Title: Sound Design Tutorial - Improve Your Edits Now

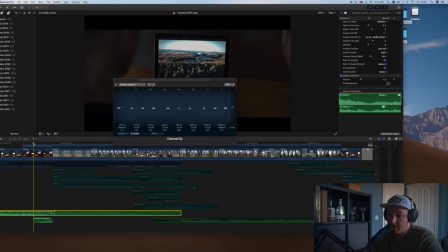4:07 And this is going to be our finished mixing effects that we're going to do on the music. Pretty simple, it's all it needs. Let's take a listen. And if you toggle it off,
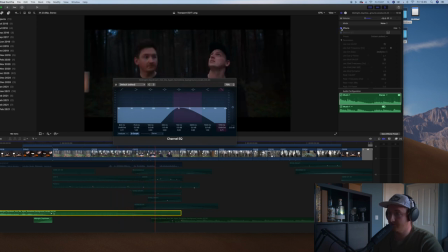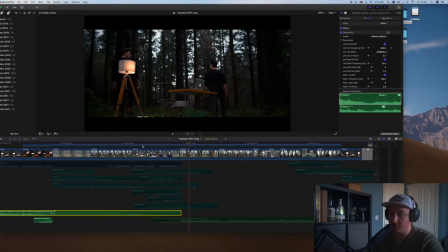4:28 and you can see how that simple EQ curve and a bit of reverb syncs the music right into the background, and it makes a lot of room for all the sound effects that we're about to introduce. So sound effects. if we're in a forest, think about what we're going to hear. We're going to hear wind, we're going to hear trees moving, we're going to hear birds.
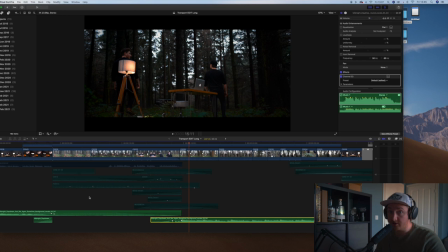4:46 So we want to put that into this piece to make it as realistic as possible, to bring the viewer in, to draw them into what's happening on the screen and then transport them to somewhere new. And sound is such a huge part of that. So you can see on the screen, these tracks here, they are the same names as some of the clips.
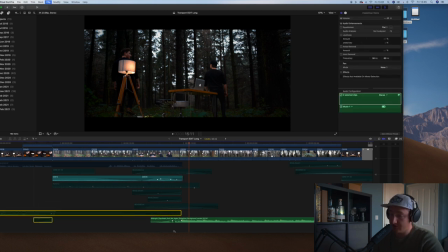5:04 So basically some of the ambient sound that we had picked up on the camera was really nice.
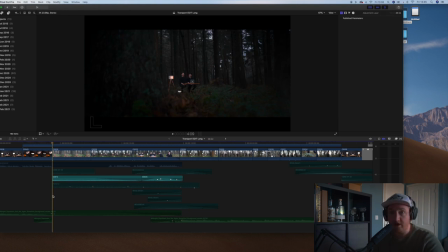5:09 I thought I'd just leave that in there. It's from the scene, it's natural, it does the job, so why make it complicated? There you go. Now you can just about, in the background you could hear a bird. Now I wanted to add more of that to make the forest feel more alive.
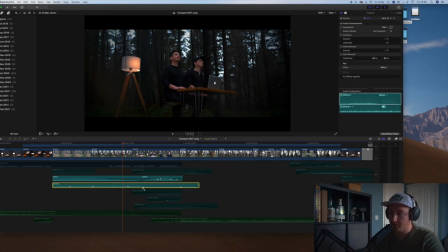5:26 So I have this forest sample here and this bird ambience. And you can see there's a bit of automation. So as we move from one clip to the next, it becomes more intense because we've moved into the clip, into the scene.
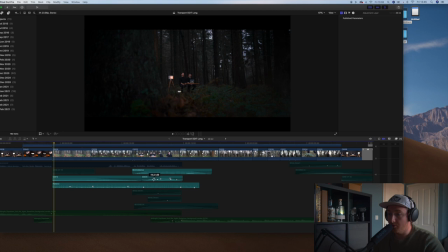5:37 And then as we get out of our seat, it's going to get more animated, so we want more sounds coming out of that as well to accent the animation, that change. And they've automated that up here as well. So let's have a listen.
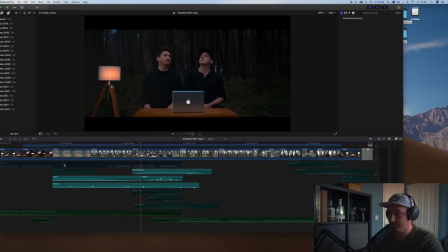There we go. And then the rest of this, so windy desert. I know I'm not in a desert, but this is the best wind sample that I had in my library.
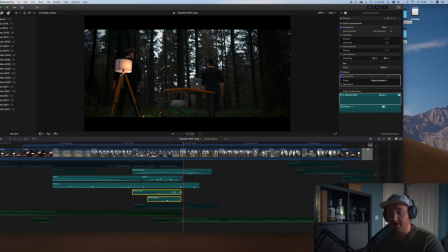6:08 Put that in, it accents that. And I also use this automation to change the wind into a bit of a swell as we drop out of the next part of the scene where we get out of our seats and start to explore.
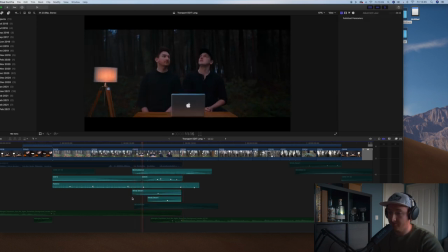There we go. It's a bit more subtle than the this one here using the music, but it does the job, uses sound effect, uses the natural sounds to signify, right, something's happening, we're getting out of our seat,
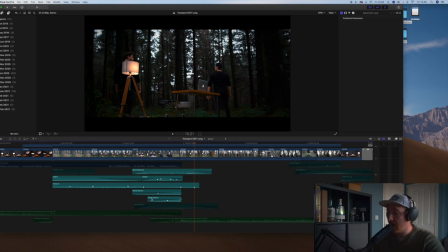6:35 we're moving on to the next part of this piece. And then the last few bits here, there's a reverby hit. Now this I've used at the end and at the beginning.
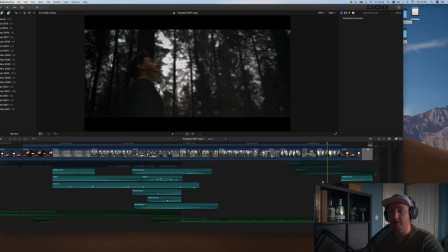6:43 I'll play you it here, it's a bit more pronounced, and this is a very sort of in-your-face way of saying, next scene, next scene, next scene, here we are.
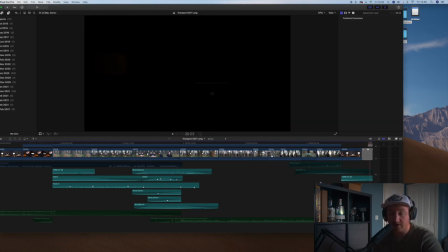6:52 There we go, nice and simple. It's just from a sample pack, I believe it's a tambourine hit, loads of reverb on it, sinks it into the background, but it does the job. Now if we add all of those in and take a listen with the music, we should start to hear the piece come together.
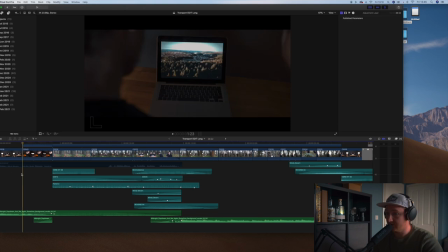7:07 So I'll start it from here.
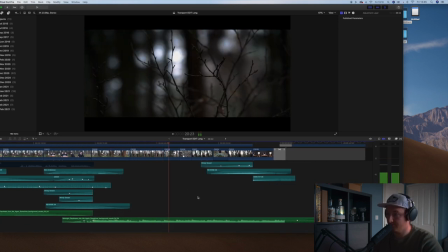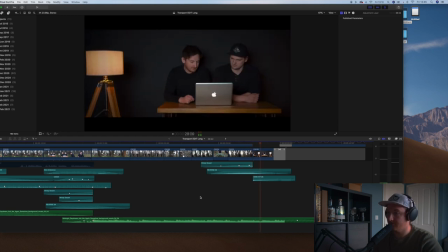Now when you think about it, sound is half a video. When you watch a video, you're engaging two senses, your sight and your hearing. And if you're not backing up what's happening on screen with the sound, you're missing a trick. The quickest way to jump your production to the next level is to add in sound effects, reinforce what's happening on that screen. If there's a train going past, add a train noise. If you're in a city, add some street noise. And it'll just draw the viewer in so much more. So the last layer on this is the voiceover. Now there's not really that much to talk about on here. I just used this Rode NTG1 that I'm speaking through to you now. I got nice and close to the microphone because there's something called the proximity effect.